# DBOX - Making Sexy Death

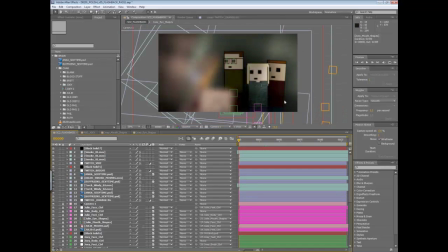So now that you know that each of these guys has their own sort of internal stuff going on, let's talk about this actual scene here. I'm going to turn everything else off that is
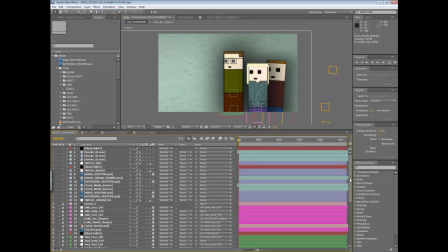environmental effects, and we'll just sort of add it back one piece at a time, and actually have their shadows down here.
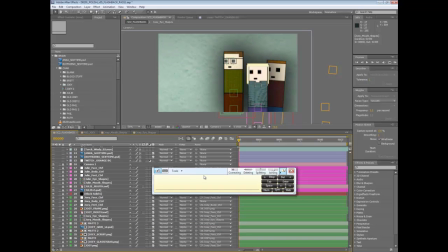Whoops. Get rid of this. Fuck you. All right. But Joey, it's such a handy tool that no one uses. It is so handy, yeah.
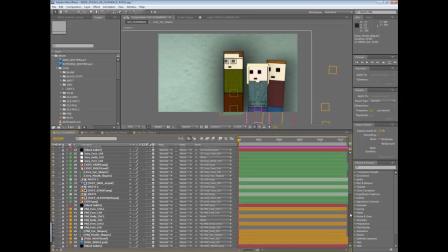So I got shadows behind Joey, Phil, and Julie. You'll notice that everything down in here in our assets window is color coded. That's a Brian special. Yeah. The stupid goddamn thing is driving. Fuck you. Put it at the top. Okay, we're getting rid of it. All right. So shadows.
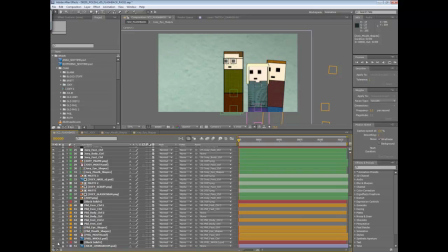So now we just have our characters on the Julie living room background, with Brian's character work scaled down to kind of be off to the side. So when Brian was going through the script, he really didn't know what the end result of this was going to be, and that's sort of me not having a plan for it. Yeah.
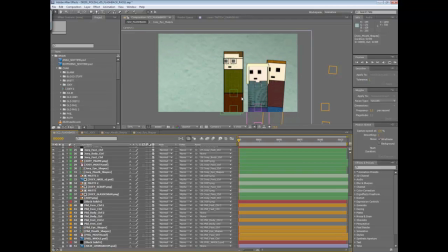So he did this reaction just based on what the scene was, and then we scaled it down to the side, and then I sort of built everything else on top of it, which is a lot of trial and error. Get rid of there. So let's turn this shit back on one at a time, and we can kind of see the scene start to build itself.
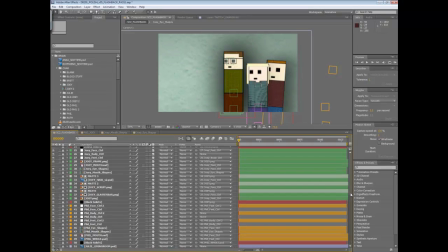We got shadows for all three characters that are all parented to Joey, Phil, and Julie's bodies. So those will move as they do. I guess that makes sense. Brian, if anything, like I'm moving this stuff around and talking at the same time, so if I say something that totally doesn't make sense, just let me know.
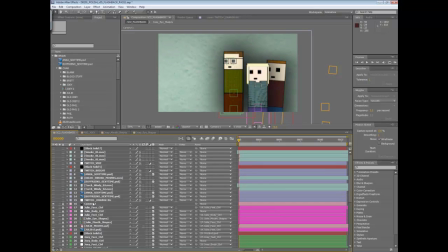Don't worry, I will. You're on track right now. You're doing okay. All right, cool. So this one is probably the biggest wild card in all this. It's an effect that I bought from Video Copilot called Twitch, which has been my best friend for pretty much all of DestructoBox. What Twitch is it allows you to set up
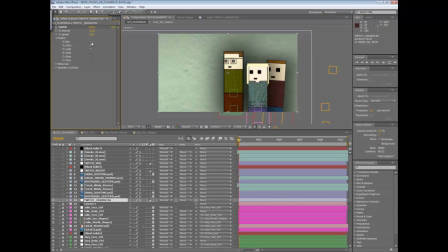like variables or like random occurrences across several different operators. So we got blurring, colors, lights, scale, slide, and time shifts, and you just enable them and then tell how much and how fast you want those things to happen,
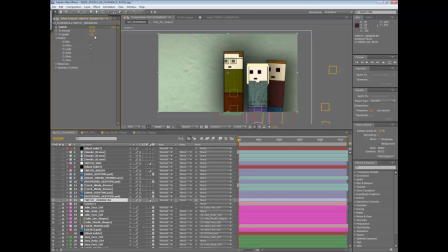and then Twitch will automatically just sort of jiggle back and forth on those things and make it look sort of randomized and chaotic. So I actually used Twitch 3 different times in this sequence. For one here, which this will make more sense as we build the scene back up,
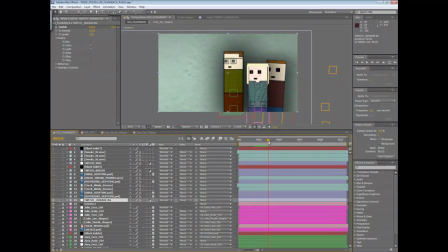but I got one that's just sort of flickering with the orange across the background wall, and that's part of the fire reflection that we have later on in the sequence. So we'll talk about that more in a second. We have shadows. Maybe it'd be better to go to the actual objects first.
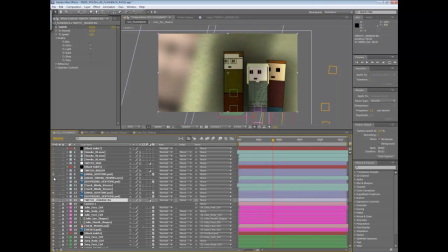We got Sexy Time Anka, super blurred in the foreground. Ooh. Yeah, which is the actual art from the Das Booty episode. Sehr gut. I'll yeah. All right. Yeah. Color commentary. Thank you, Brian. Yeah, you're welcome.
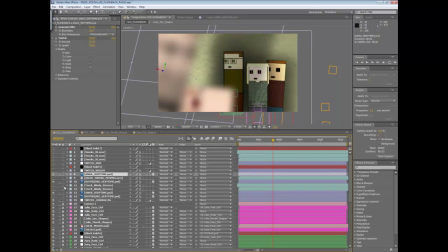And then the boyfriend down at the bottom. And then what we have in these bottom pieces is actually the same copies of Anka and the boyfriend, tinted black and super blurry to cast a shadow across Joey and Phil and Julie.
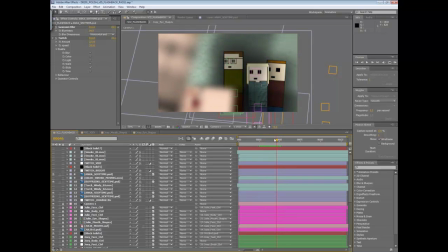So they're moving at the same time with those guys. And the twitching, again, is just the twitch effect applied for sliding to the Anka and boyfriend shapes to make them look like they're vibrating out of control. And by that, I mean super hot. All right, so let's go. Let's add a couple more things here.
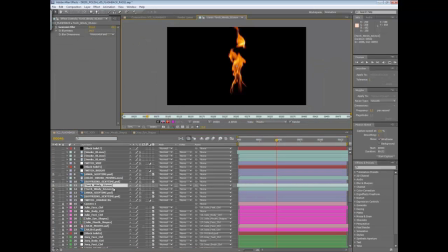We got some fire, which this is just an actual fire element from a pre-made package we have.
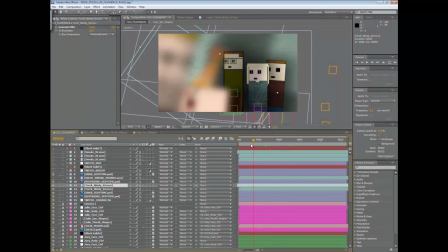So that's super blurred out on top of it, and that's what we have the Twitch orange glow on the back wall reacting to. Super hot as well, and that's also parented to the Anka and boyfriend, so to kind of vibrate along with everybody else.
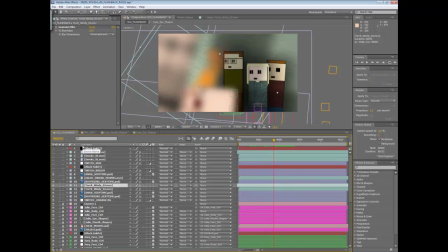You can see how we're using our very professional backgrounds and post-production and visual effects to create this wonderful, lovely, disgusting sex scene.